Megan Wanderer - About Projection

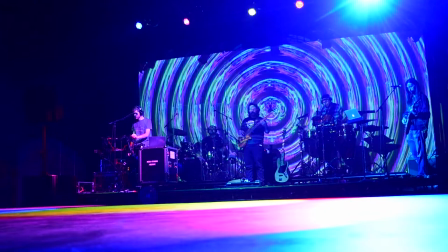We actually ran out of seating room.
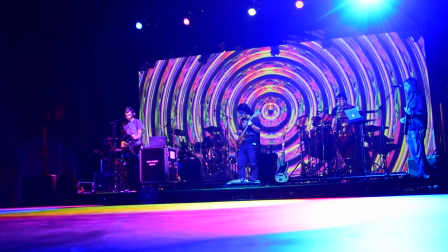Here we used a projector just mounted to the ceiling, and I taught myself a program
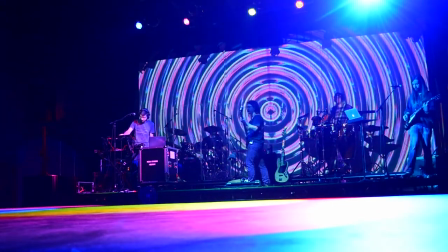which allowed me to mix these visuals in real time, so I could go off the cues of the musicians and we could kind of play back and forth,
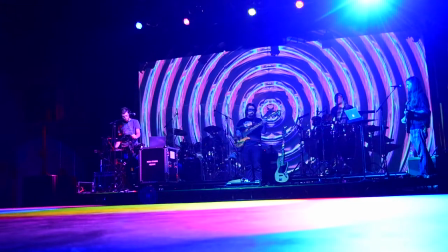and it gave me that painting with light expressive quality to it.
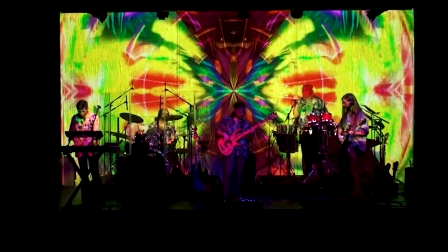This is also where I learned how to live stream, which came in handy.
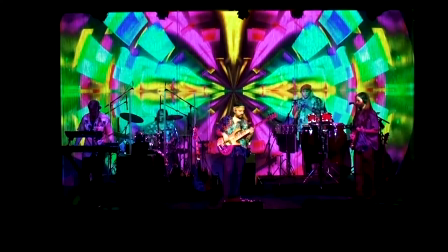We could have people from all over attend this show and not have to be in the room.
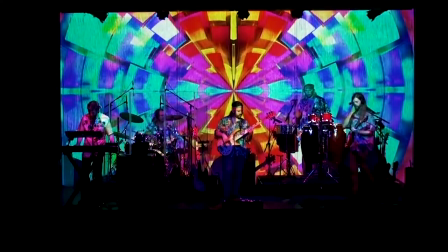Then in December 2018, I graduated.
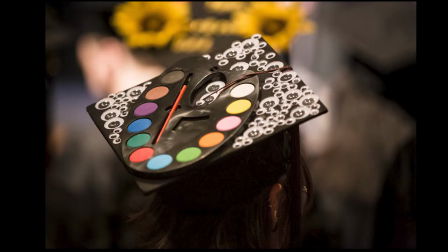I got my bachelor's art, studio art.
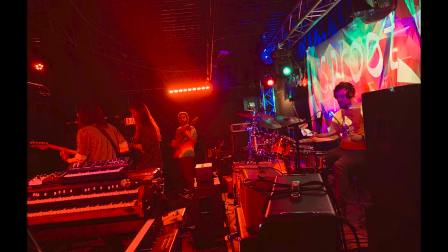Since then, I've been fortunate enough to travel around with different bands all around Ohio. I've gotten to participate in shows in many different kinds of venues.
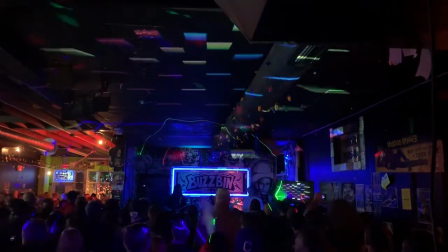I'd played with lights for many different genres of music too. Classic rock, this was a Pink Floyd show.
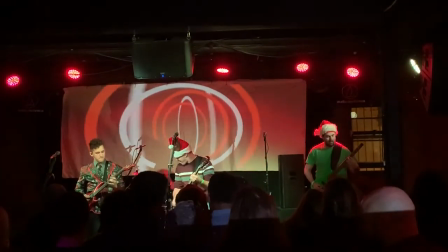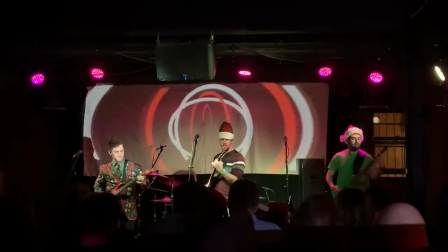A punk rock Christmas.
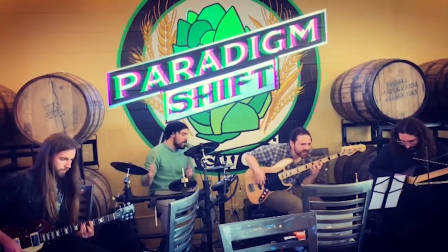A jazz gig where the Paradigm
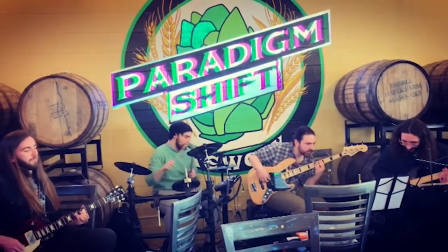logo is painted on the wall and I just made it shift.
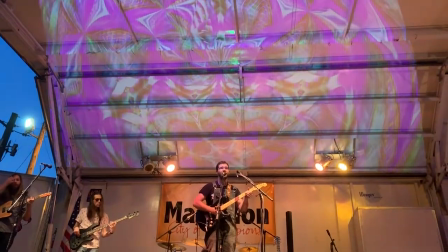I've done street festivals, community festivals.
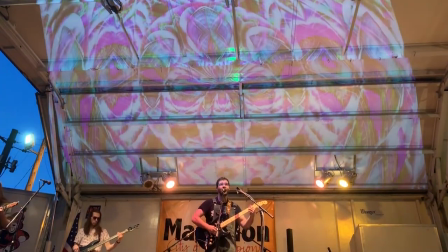I have even been fortunate enough to do outdoor music festivals.
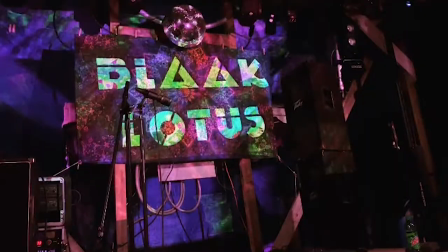I really dream of being able to do that again, and even on larger scale.
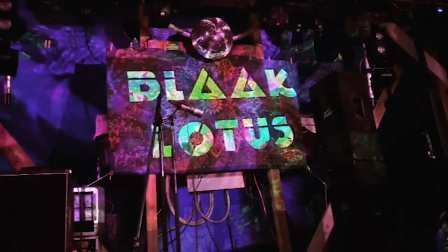There's just something about working with music, and it brings people together, and you have cool stuff to look at.
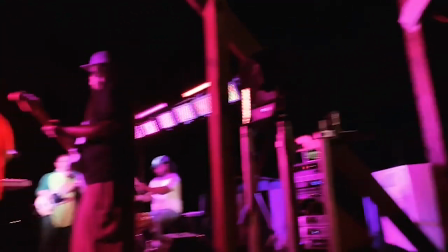It changes the whole atmosphere, and I think that's why we work well together.
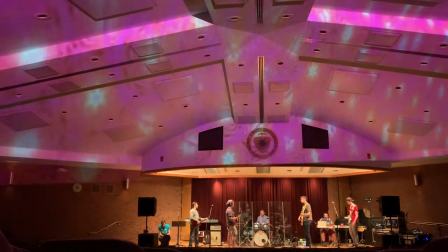You can use projection to fit any type of mood or environment. You're in charge, you can do anything.
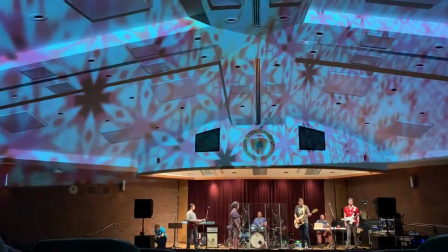It's limitless.
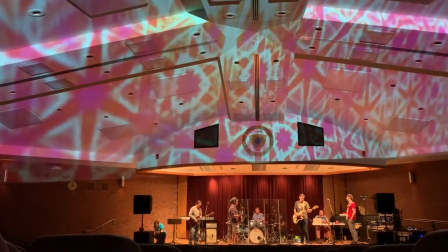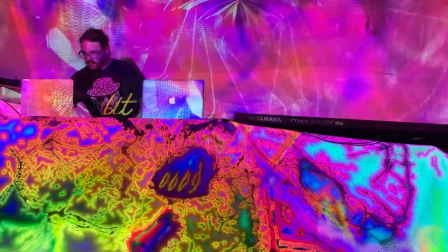I've assisted on live streams, which has been an interesting experience.
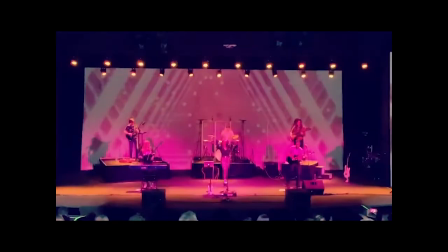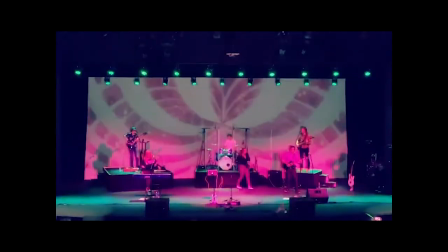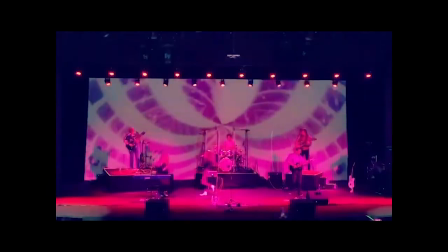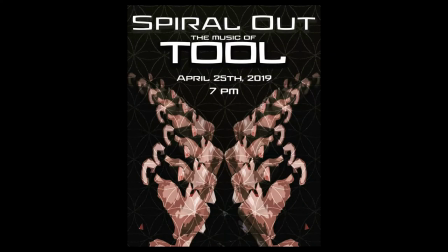One of the most fun performances I've been able to be a part of was the Spiral Out Tool Ensemble.
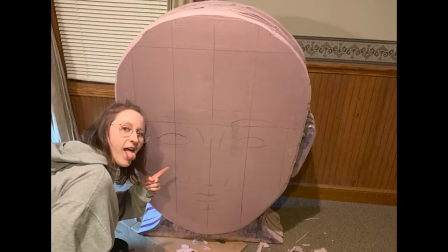I was tasked with building a sculpture and then being able to projection map it to go along with the music of Tool.
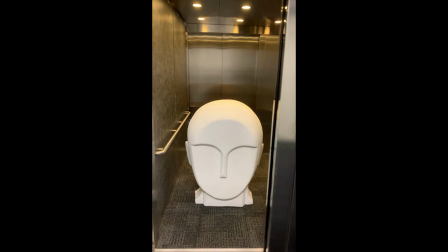This is how big my sculpture was for scale.
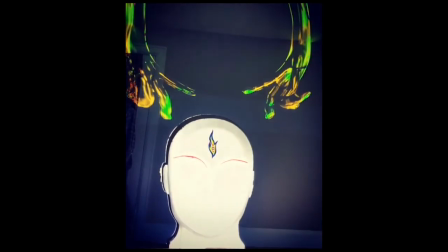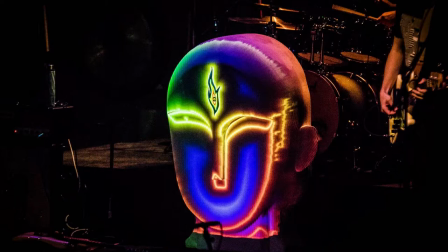The sculpture was inspired by visionary artist Alex Gray, as you can see the third eye emblem on the forehead,
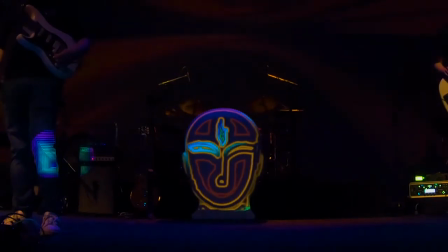which is one of his trademark symbols.
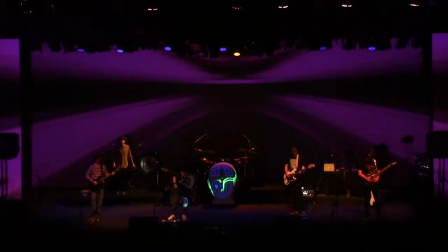I didn't want to do anything too literal for the backdrop, I just wanted to make a mood.
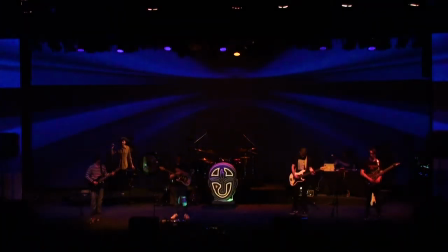I wanted you to really listen and think and experience this.
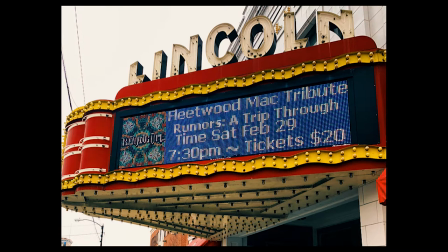Another incredible experience I've had is working with Trip Through Time.
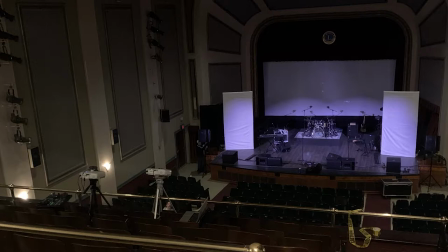We covered Fleetwood Mac's Rumours album in its entirety at a historic theater.
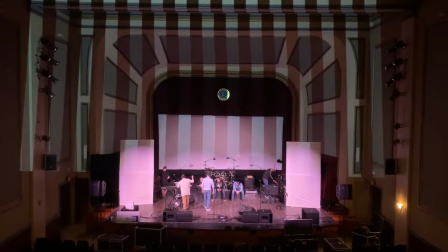Here I am preparing the mapping of the architecture.